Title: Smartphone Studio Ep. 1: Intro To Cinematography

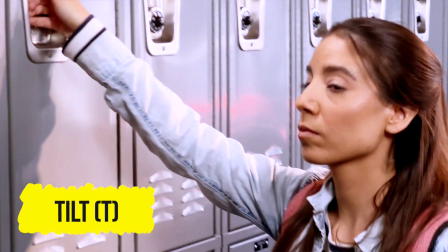4:06 A tilt is when your camera is fixed on the tripod but moves up and down on a vertical plane, similar to one raising and lowering their head.
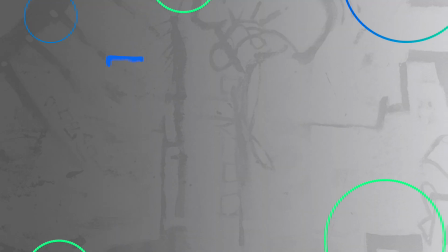4:15 Just like the high and low angle shots, downward tilts are used to observe action over a large area.
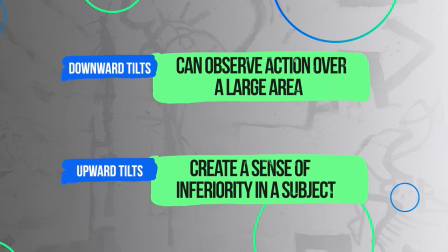4:22 Upward tilt creates the impression of weakness and inferiority in a subject or character.
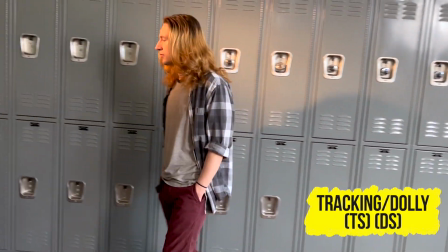4:28 Tracking shots or dolly shots are achieved by moving your camera alongside your subject laterally.
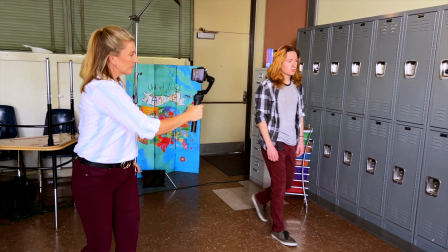4:34 This is a visually appealing way to get from one subject or location to another without cutting.
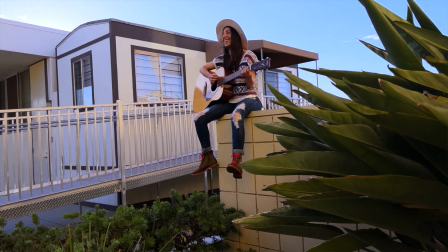4:39 You are also able to explore locations in more detail with a tracking or dolly shot.
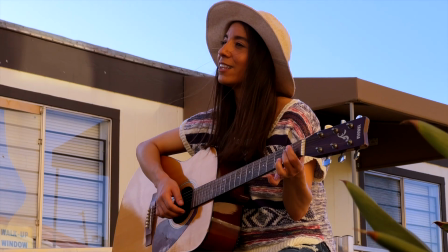4:44 If you're shooting handheld, it will give your scene a more raw, intimate feeling, while using a gimbal will give your scene a more cinematic feel.
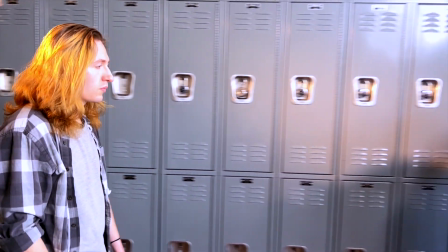4:52 These shots are also used to connect 2 characters together that start in separate spaces. Now that you know what each shot is and how they convey a certain feeling or character dynamic to the audience, Watch
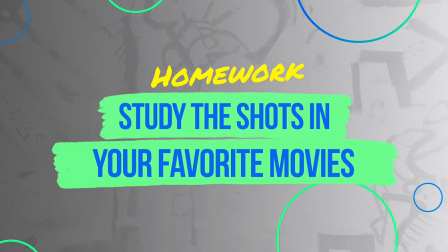5:03 some of your favorite movies and shows and identify what shots they use to achieve different emotions. With this knowledge, you can now plan out the coverage for each scene in advance, which will save you time on set.
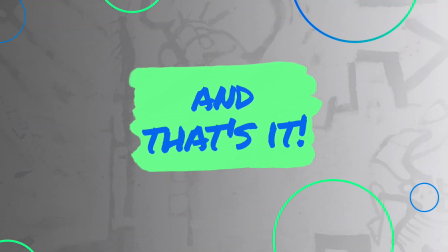5:15 This has been Intro to Cinematography. In the upcoming videos, we'll discuss how to use what you've just learned to capture engaging shots to use in a mini-movie or documentary. If you like this video, please subscribe to keep up to date with the latest smartphone studio tutorials.